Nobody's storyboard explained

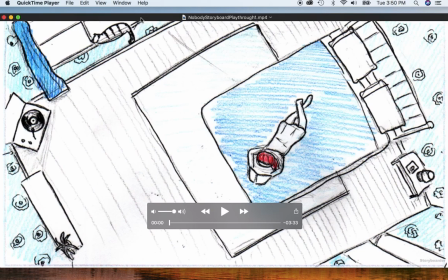at the storyboard for Nobody's Heart. So here is the storyboard, and you can see here, hopefully you can hear the song, and at the same time.
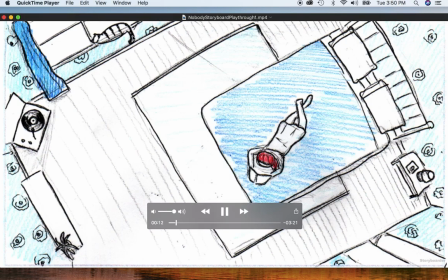So here we're going to animate the record player and the tail of the cat and the wind in the draperies. That's about it. Maybe a zoom in on the girl.
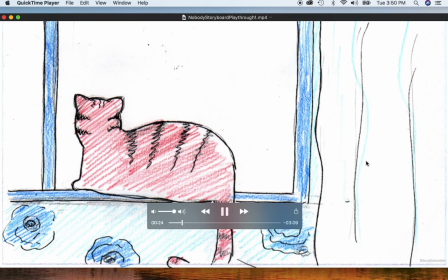Here only the tail and the curtain. A very specific shot, and we'll animate the ears. And we're gonna examine. We're gonna animate the head.
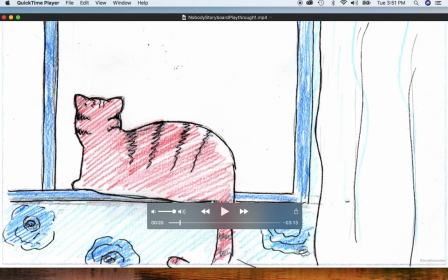The head's gonna rotate left and right a little bit, just gently, and the ears are gonna move sometimes left and sometimes right, a tiny bit, like if a cat hears some birds and the head turns a little bit, and the ears are wiggling a little bit because of the noises,
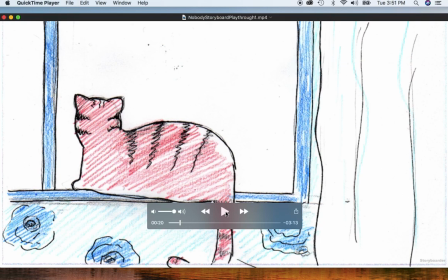and the tail's gonna move left and right and in a circular manner using the puppet tool. And so that's going to be a specific lesson.
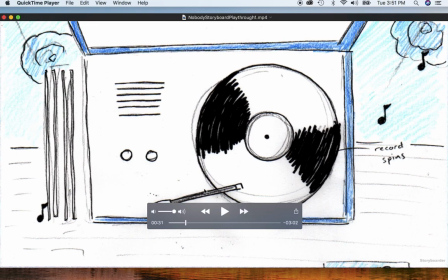Now here we're going to correct the record, the arm of the record player. We're going to put it straight to the record, and it's going to wiggle, and we're going to have the record turning in the right direction,
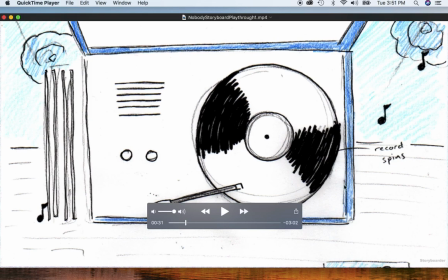and the notes are going to play using the foam filter to multiply them and have them dancing all around the room. And we're going to pan up to the top,
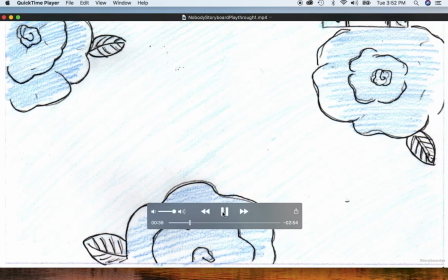and on the top the flowers on the wall are going to start rotating because of the music, and still more music notes here.
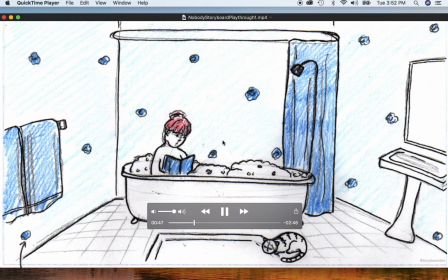In the bathtub we're going to have the bubbles in the bath moving with the wiggle filter, and some bubbles floating around, and we're going to have some of those flowers rotating.
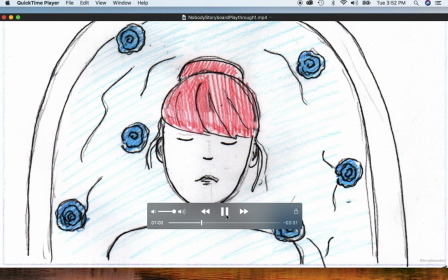Here everything is like floating, so she's going to, the flowers are going to be floating, the water is going to move with a wave filter or with a displacement map filter, and she's simply going to be there wiggling a little bit also in her position because she's in the water,
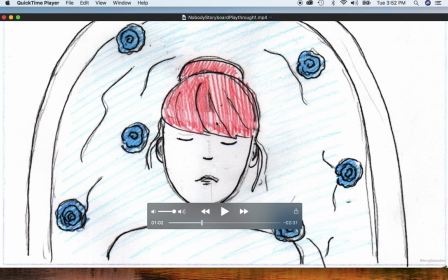so she's floating. And so we're going to have a wiggle a little bit everywhere of a very, very, very, very minute quantities, like -1, +1, like maximum. These are expressions that we're going to implement in After Effects.
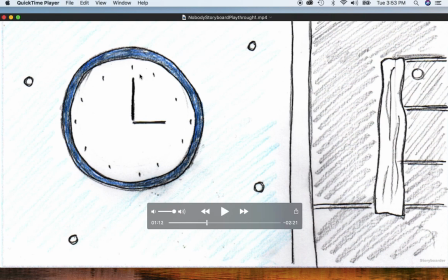And here, the clock, we're going to animate the clock like we seen in the templates. And so this is a storyboard, just basically giving you the rhythm.
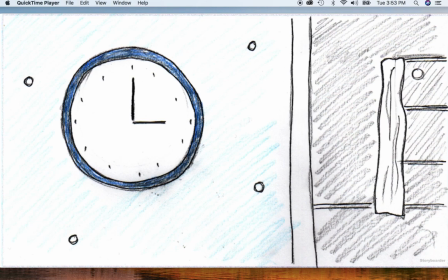The storyboard is very useful for you to see how long are the shots. So you're going to use the storyboard as a tool to see how long are each templates in the final edit. And that's going to be very good for you to see how much animation you need to do for each shot, how long are each shots, and then you always do a little bit longer,
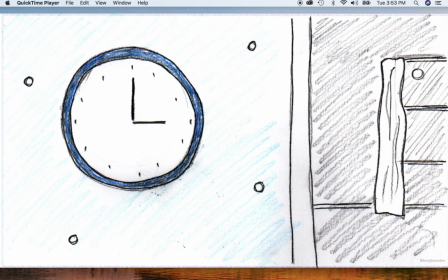just a second or half a second more, because you want to overlap, or sometimes you want to dissolve from one shot to another, so you have to keep this in mind. So you have a little longer on each shot, and in the end, when we're going to assemble all this into Premiere Pro, we're going to use this as the template in the bottom to guide us
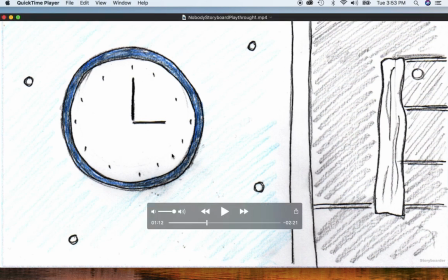in the rhythm of how the shots appear in the final product.
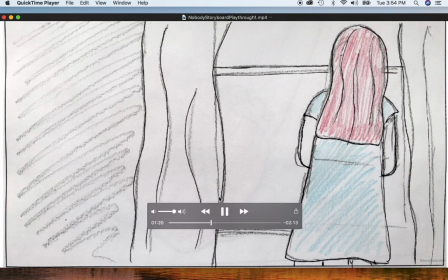So here we have the wind moving the curtains and the heart beating,
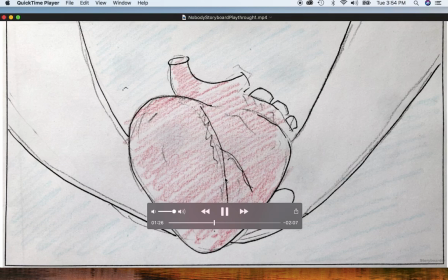and this is the rhythm of the song. The heart is beating here, it becomes butterflies.
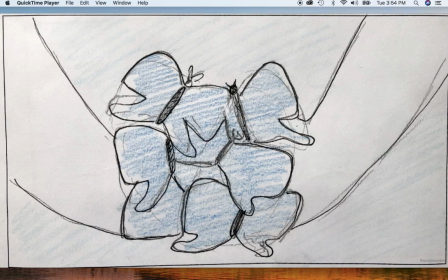The butterflies expand in the shot.